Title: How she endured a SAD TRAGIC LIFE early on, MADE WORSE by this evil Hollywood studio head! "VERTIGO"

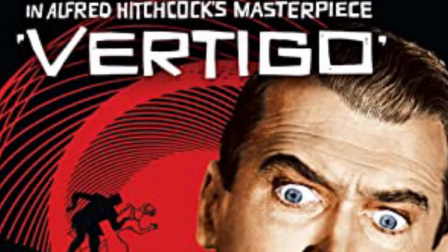Vertigo is a 1958 psychological thriller that was directed and produced by Alfred Hitchcock.
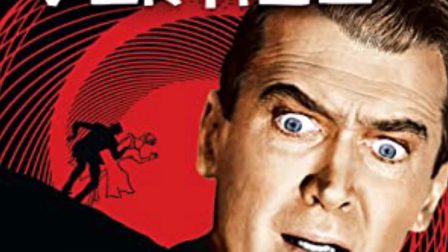The film stars James Stewart and Kim Novak in the lead roles.
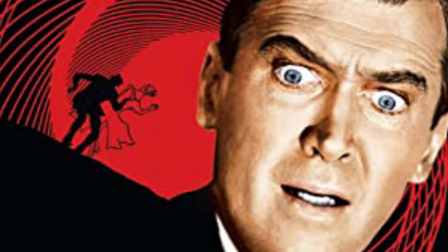The storyline is about John Scotty Ferguson,
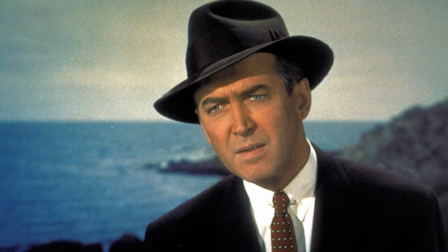who's a retired San Francisco police detective who suffers from acrophobia.
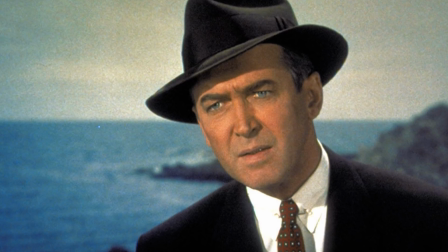That's the fear of heights. And Marilyn, who is a lady who tends to lead him to high places.
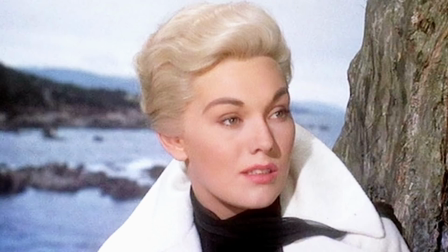A wealthy shipbuilder who is an acquaintance from his college days approaches Scotty and asks that he follow his beautiful wife, Marilyn.
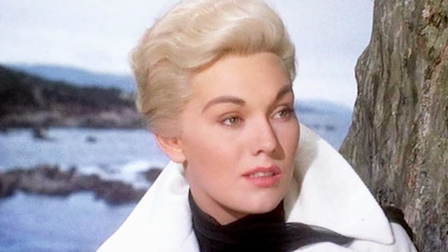He fears that she's going insane, maybe even thinking about suicide,
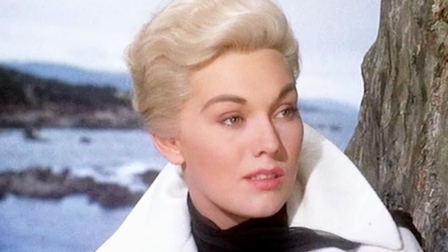as he believes that she is possessed by a dead ancestor who committed suicide.
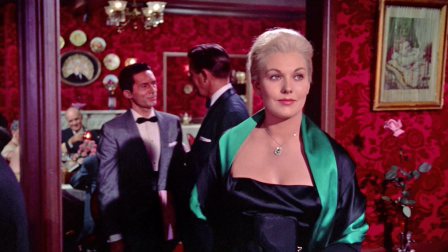Scotty is really skeptical, but he agrees to take the assignment after he sees the beautiful Marilyn.
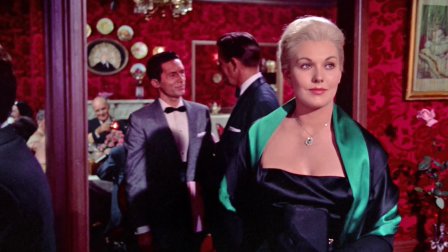The movie was shot on location in the city of San Francisco, as well as in Mission San Juan Bautista,
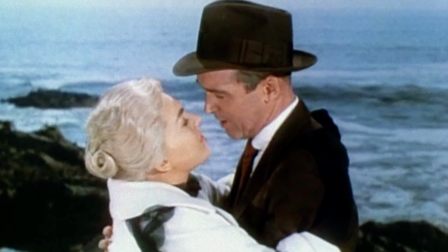Big Basin Redwood State Park, and Cypress Point on 17 Mile Drive.
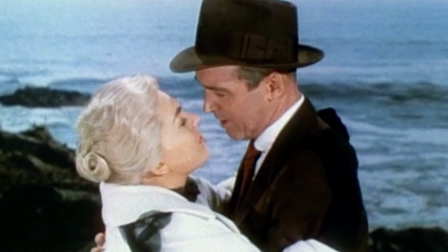They also used Paramount Studios in Hollywood for interior shots.
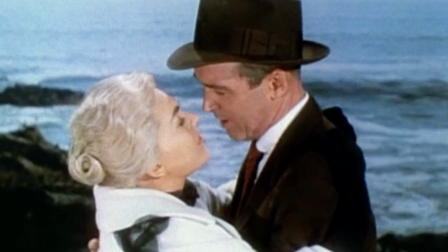This is the first movie to use what's called a dolly zoom,
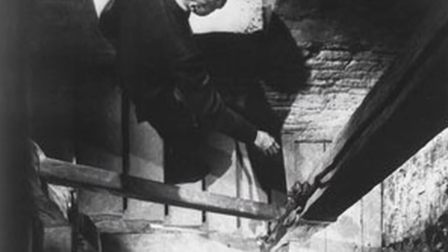an in-camera effect that distorts perspective to create disorientation.
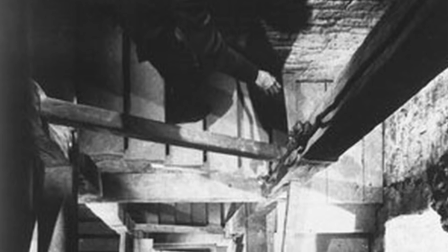This was done to portray Scotty's fear of heights.
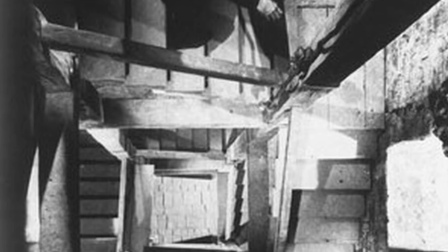As a result of it being used in this film, the effect is often referred to nowadays as the vertigo effect.
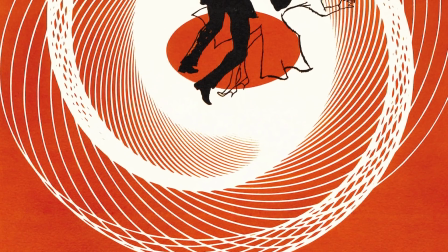The opening title sequence is pretty spectacular and is copied in a lot of movies later on.
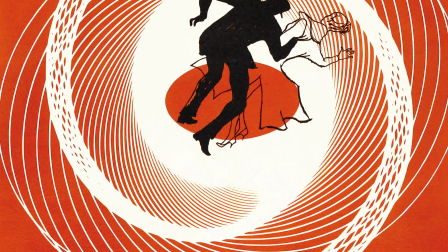This was designed and done by Saul Bass,
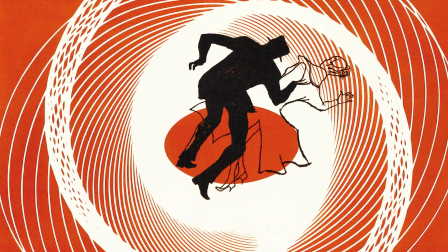and it was his first use of computer graphics in a movie.
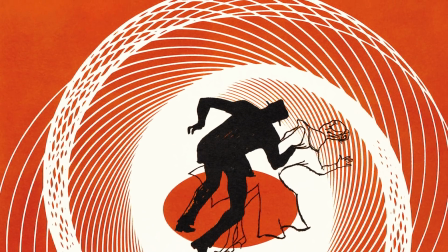The film was unavailable for 3 decades because its rights, together with 4 other movies of the same period,
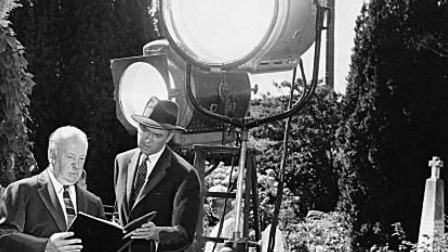were bought back by Alfred Hitchcock and left as part of his legacy to his daughter Patricia.
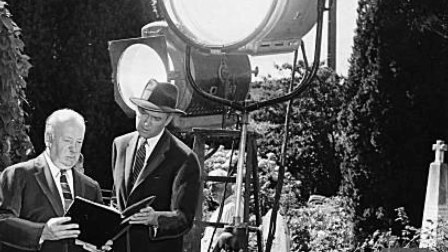They've been known all along as the 5 Lost Hitchcocks among movie buffs,
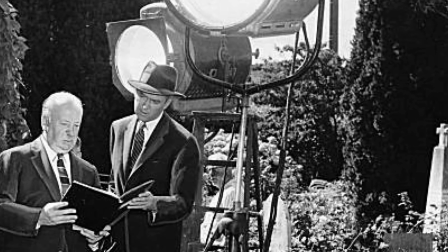and they were re-released in theaters around 1984 after an approximate 30-year absence.
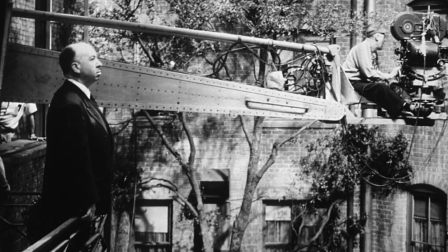The others in that list were The Man Who Knew Too Much from 1956, Rear Window from
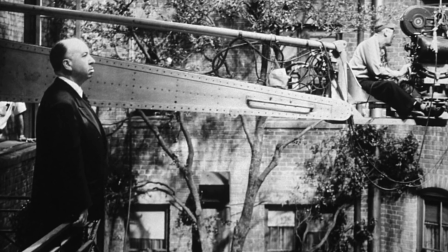1954, Rope from 1948, and The Trouble with Harry from 1955.
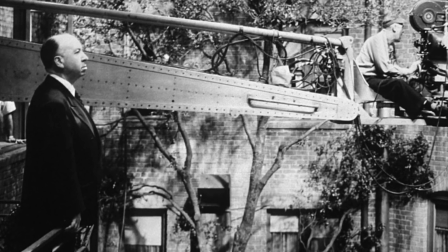Hitchcock was a master at influencing your mind to do things that it doesn't know that it's doing.
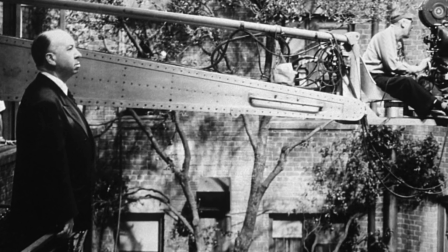One of the ways he did this is with the lighting changes that occurred during important events.
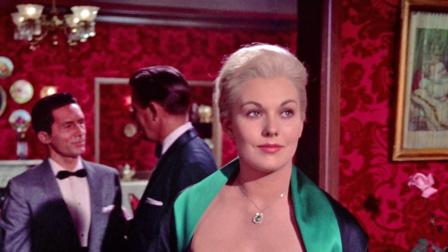For instance, when Scotty first sees Marilyn in Ernie's restaurant,
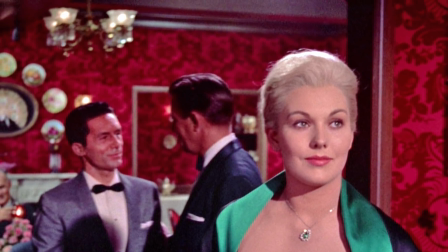the light around her becomes unnaturally bright for a moment.
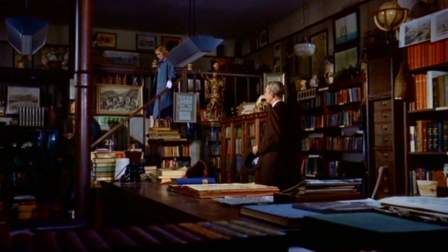While Scotty is listening to the story of Marilyn's ancestor in the bookshop, it gets very dark.
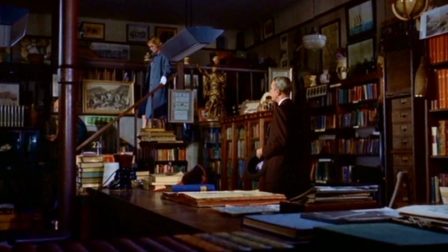Once he exits the store, it brightens up again.
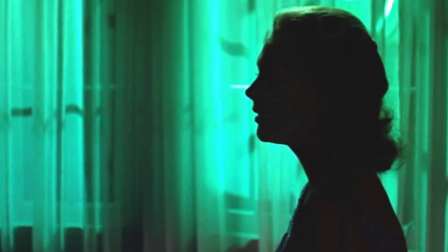When Scotty first sees Judy made up completely as Marilyn, she is lit by a blurred,
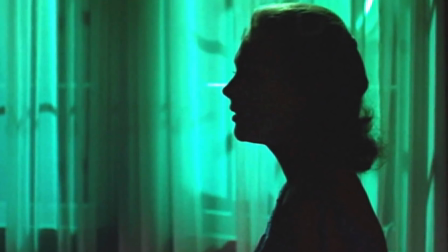ghostly green light, the reflective light from the neon sign outside the window.
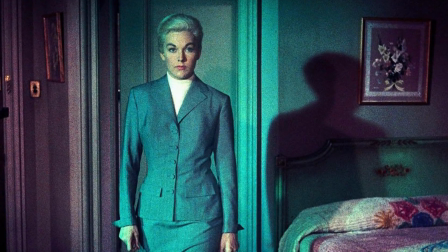These type of effects put Hitchcock in a realm that few directors achieve.
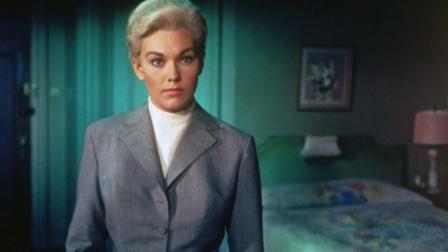Costume designer Edith Head and Alfred Hitchcock worked together to give Marilyn's clothing an eerie appearance.
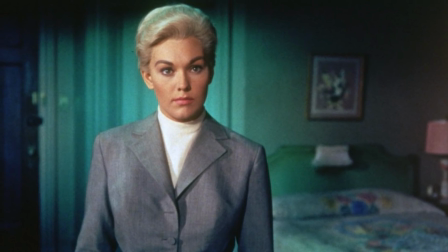Her trademark gray suit was chosen for its color because they thought
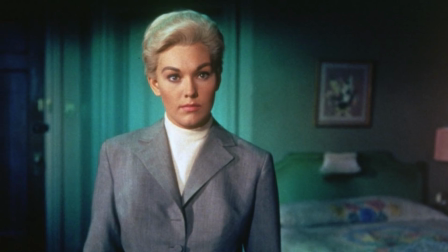it seemed odd for a blonde woman to be wearing all gray.
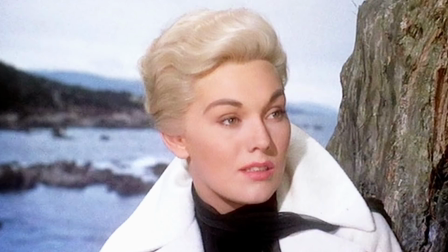Also, they added the black scarf to her white coat because of the odd contrast.